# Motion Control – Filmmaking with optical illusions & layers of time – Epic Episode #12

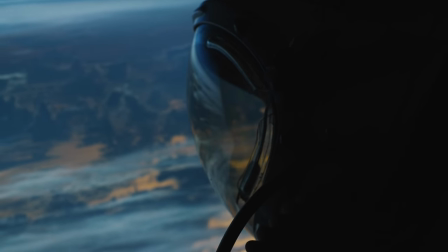Do as a demo. We used the Rhino Arc 2 motion control head and slider for this.
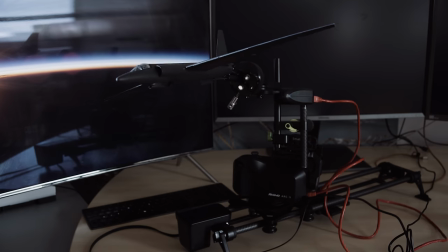Any programmable slider will do the job. We modded the rig a bit so we could use the focus motor with the Edelkone follow focus. This allows to control rolling movement. The U2 spy plane is an ordinary model kit we bought from eBay.
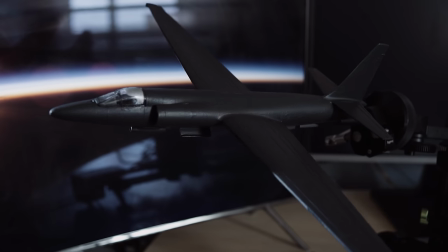Please excuse our assembly, we are dilettantes.
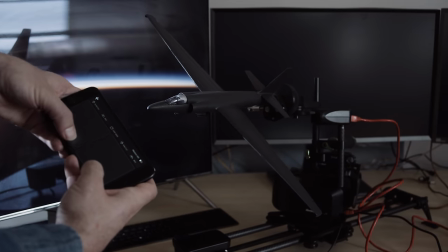You can use the Rhino app to control the plane's movement live, or you can program keyframes.
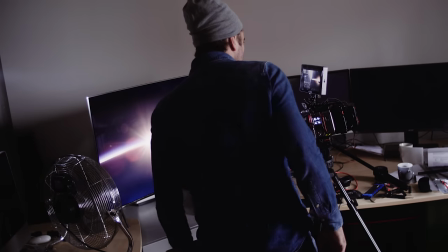That's what we will do. We put the slider in front of a reasonably large TV or monitor and play a fitting backdrop.
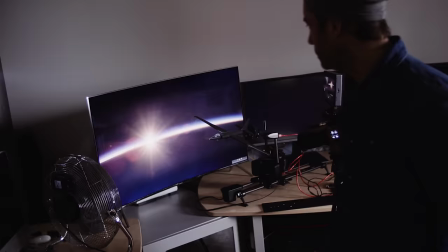To avoid any reflections but the screens on the model, the room should be dark.
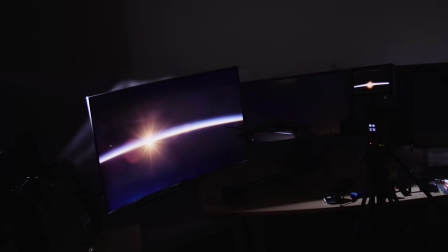A bright display with good black levels helps.
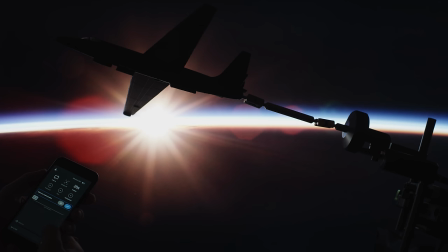You can see here how the fuselage of the plane reflects the sun, something you couldn't do with green screen.
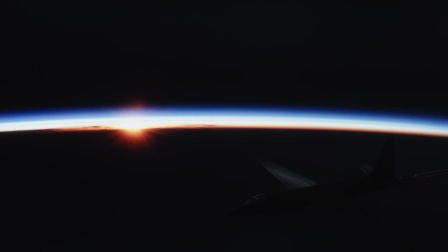After shooting a sequence, you see that while the plane itself has decent quality,
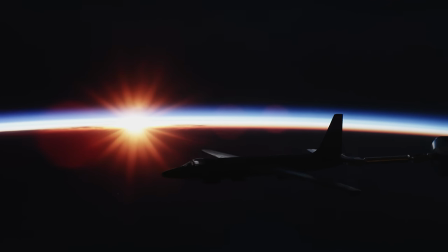the backdrop is mushy due to the imperfections of the TV and because of the narrow depth of field.
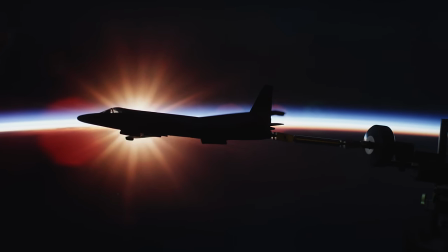In reality, we would have everything in focus. You can't stop down as the display would not be bright enough. And this is where motion control helps.
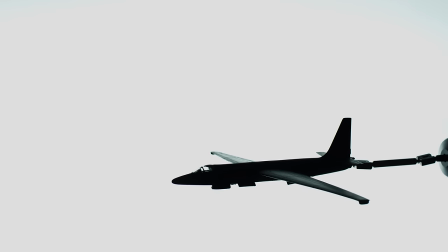After the first run with the sky in the background, we display solid white on the screen and shoot the exact same move again.
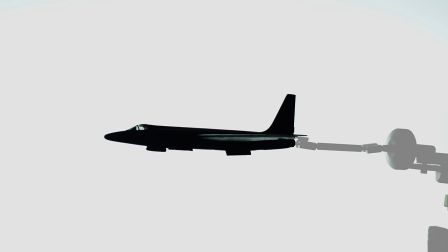This is the basis for a traveling mat.
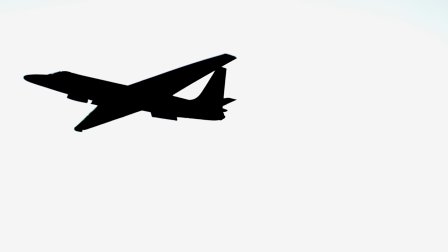We add a grade and some masking to have a solid mask. This traveling mat allows us to replace the backdrop with the original sky displayed on the screen.
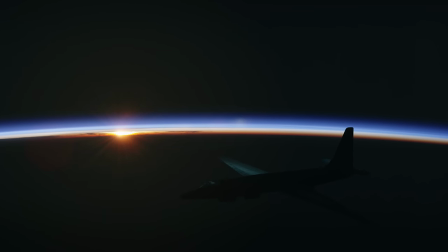A bit of grading makes the colors fit.
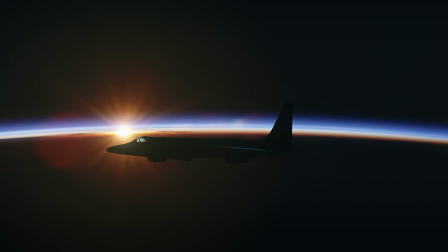As the lens flares would be in front of the plane, we customize a flare to match the original and put it on top.
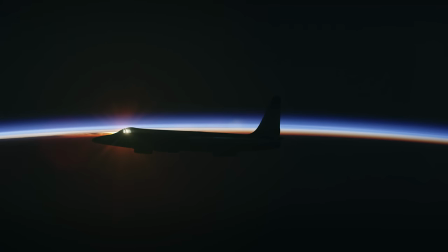When the plane blocks the sun, we switch the flare off and edit in the backdrop while the sun was not up yet. So there's no natural flare either. Unfortunately, that means that the clouds are jumping, but what the hell. And we are already done. Much easier than to do it with CGI, especially when you want to achieve realism. It took us about half a day to put this together.
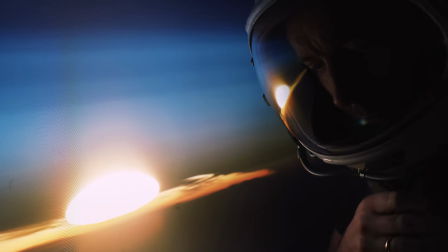The helmet sequences, well, for some odd reasons we happen to have a real high altitude suit laying around.
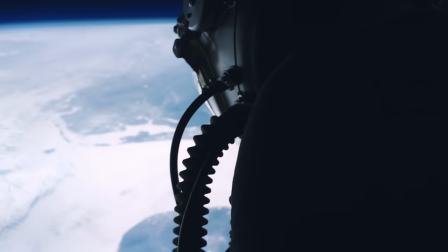Regarding the backdrops, well, the sky is the limit.
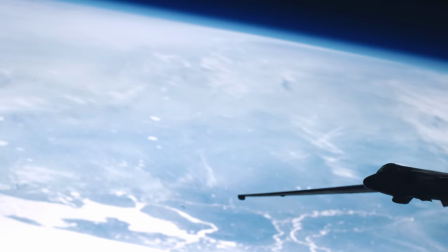These are actually shots from the International Space Station that can be downloaded from the NASA server.
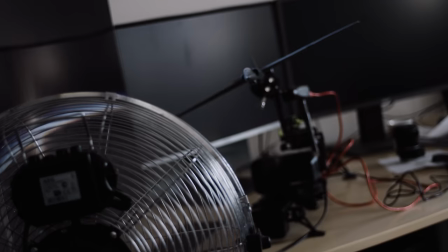Here's some more ideas. You can add some miniature turbulences to the plane using a ventilator.
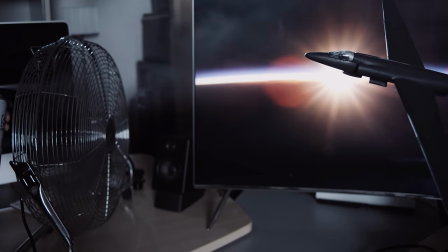And you can add some atmospheric effects by spraying haze into the wind. But both will cause problems when you want to shoot in several passes. I hope you found this exciting. And if you liked it, please leave us a like. Don't forget to subscribe and pay us a visit on Instagram and on your Facebook group. We really love the things we're doing and I hope you enjoy it too. Hope to see you soon. My name is Nicholas, signing out. Spike, say bye-bye. Bye.